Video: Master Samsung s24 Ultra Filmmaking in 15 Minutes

And to exemplify all of these we can break down exactly how I lit the first scene in my bedroom.
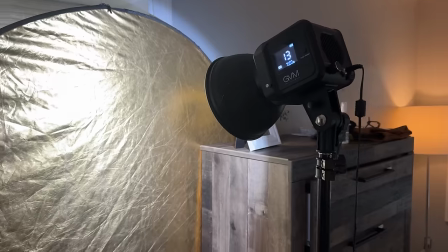[8:19]
So this entire scene was lit by one professional light and then we had the
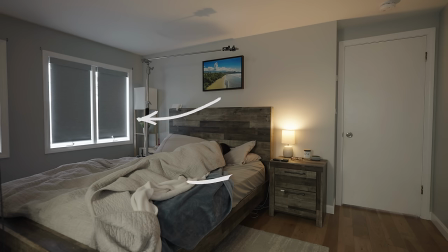[8:24]
natural light that was coming in from the windows and the two lamps that I have just within my bedroom. Now when it comes to how I use the pro light I was very specific in choosing a color that I thought made sense.
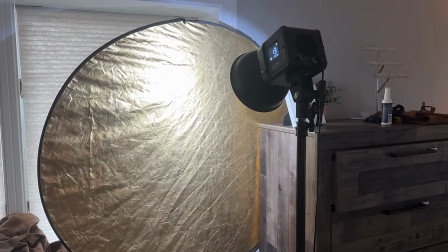[8:35]
So what I did is I took my main light I then grabbed the five-in-one reflector kit that we talked about earlier. When I bounce the pro light off of that gold reflector, it's going to come back at the main subject with a much warmer tone.
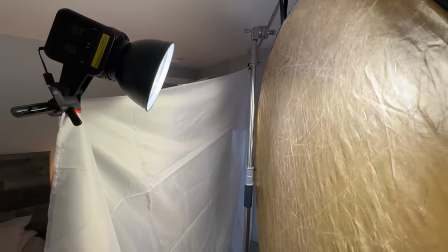[8:49]
Now as far as light direction is concerned, I just made sure to bounce that in a way where it looked like that light could be coming from the window.
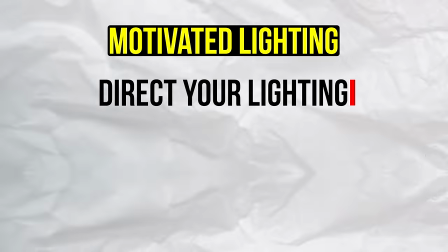[8:56]
That's called motivated lighting. It's trying to direct your light in a way that makes sense based on the area that you're filming in. It wouldn't have made sense if that warm light was coming from behind the headboard of the bed because there's very clearly no window there.
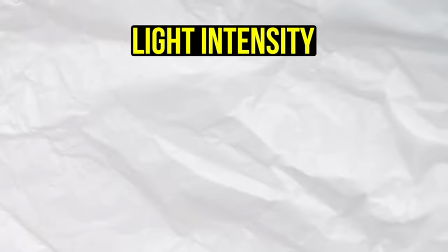[9:11]
Then we have light intensity which I think is the one that makes the most sense. How much light do you want in your scene?
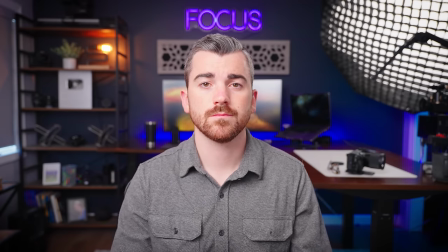[9:16]
You could over crank it and just blast your subject with an amount of light that doesn't make sense or you could crank it all the way down and have no light intensity. And then finally I think one of the most important aspects of lighting comes down to the quality. is our light hard or soft?
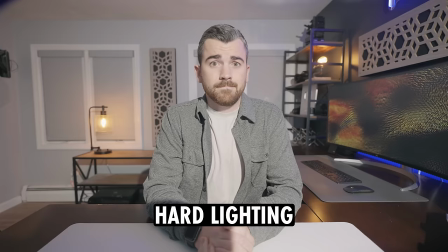[9:32]
Hard lighting looks like this. It's not flattering. It has harsh shadows. It's going to show off pimples, blemishes.
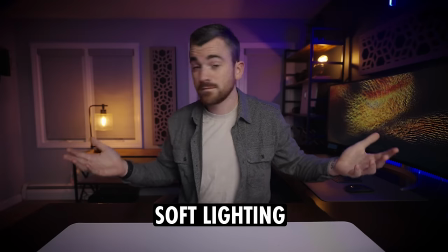[9:38]
It's just not really what we want in most scenarios. Whereas soft lighting looks like this. It's much more flattering, forgiving.
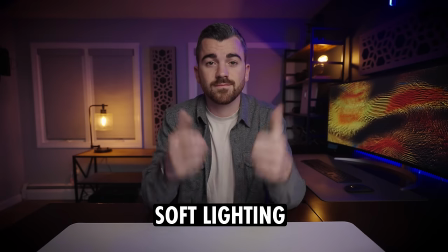[9:45]
The shadows roll off in a more cinematic fashion. This is what we want most of the time. Now the way you turn a hard light into a soft light is by making the light source bigger.
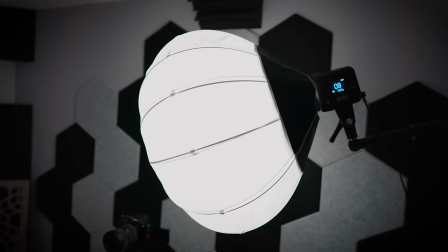[9:54]
What you're seeing on screen right now are soft boxes, lanterns, and other light modifiers that you can place in front of your light source, basically increasing the size, which will make it much softer on the subject. But in keeping things as budget-friendly as I could in this video, I literally just used a white bed sheet. By placing that between the source of light and myself in the scene, it softened that light and really enhanced the look of the final video. Now to break down some of the other shots in this video and how they were lit, when we were in the bathroom,
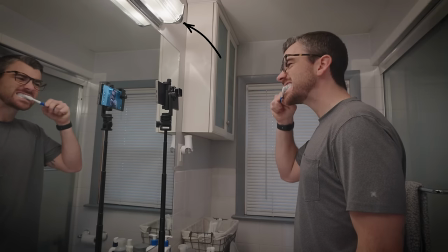[10:24]
we already actually had some lights on the wall with this glass coating on them that is also going to diffuse the light so i just ran with that when we were
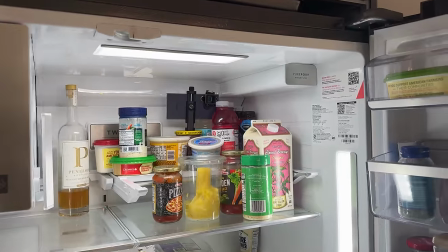[10:32]
in the fridge there's already a really nice soft light coming out of that fridge but it's kind of directed within the fridge and not back
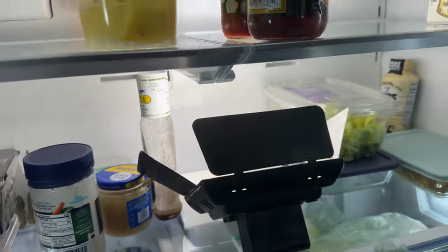[10:40]
at me as the subject so all i did was take a small led light that cost like 70 i put it in the fridge and had it directing
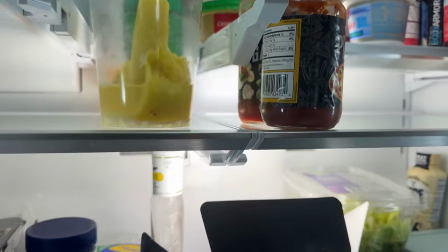[10:47]
back at me so the main subject was still relatively well lit and then for the rest of the shots in the video I used nothing but natural
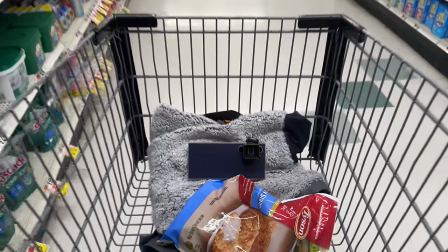[10:54]
light in my car and then obviously I had little to no choice on the lighting in the grocery store because I wasn't going to bring pro lights or anything like that into the grocery store. And then finally category number six we have the editing process. Before I give you my top tips on editing cinematic videos I do want to talk about our full online course 14 day filmmaker. My gut tells me that if you've made it this far in the video you are very serious about becoming the best content creator you can possibly be using your smartphone.
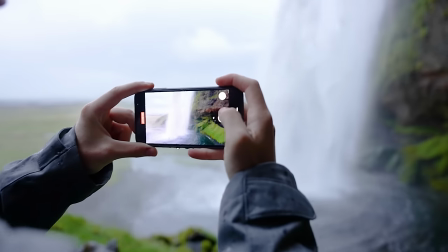[11:26]
And in case you didn't know, at contentcreator.com, we have a course bundle called 14 Day Filmmaker that's helped over 120,000 people.
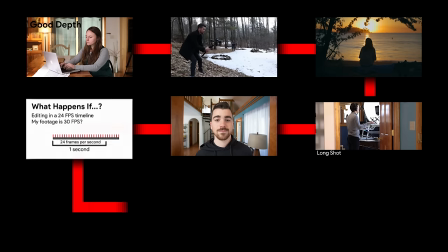[11:34]
When you enroll, you get the most streamlined video training sequence that walks you through every single aspect
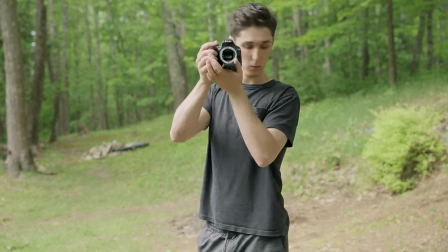[11:40]
of going from knowing nothing to shooting and editing cinematic videos to being a true master of the craft. And we're actually able to teach you all of this in under 14 days but beyond that we have tons more trainings you get access to for life all for under 48 you don't just get the trainings though you also get tons of bonuses like editing cheat sheets templates free sound effects you get access to our private community filled with tens of thousands of students where i also host a live weekly q a call to answer any questions you have and that's not even mentioning the bonus courses you get like 14 day filmmaker pro camera edition and 14-day YouTuber,
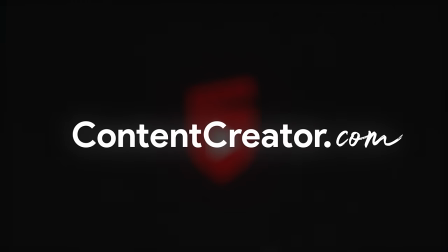[12:16]
which we just added. It is an awesome course and community to be a part of, and it is the most affordable of its kind on planet Earth.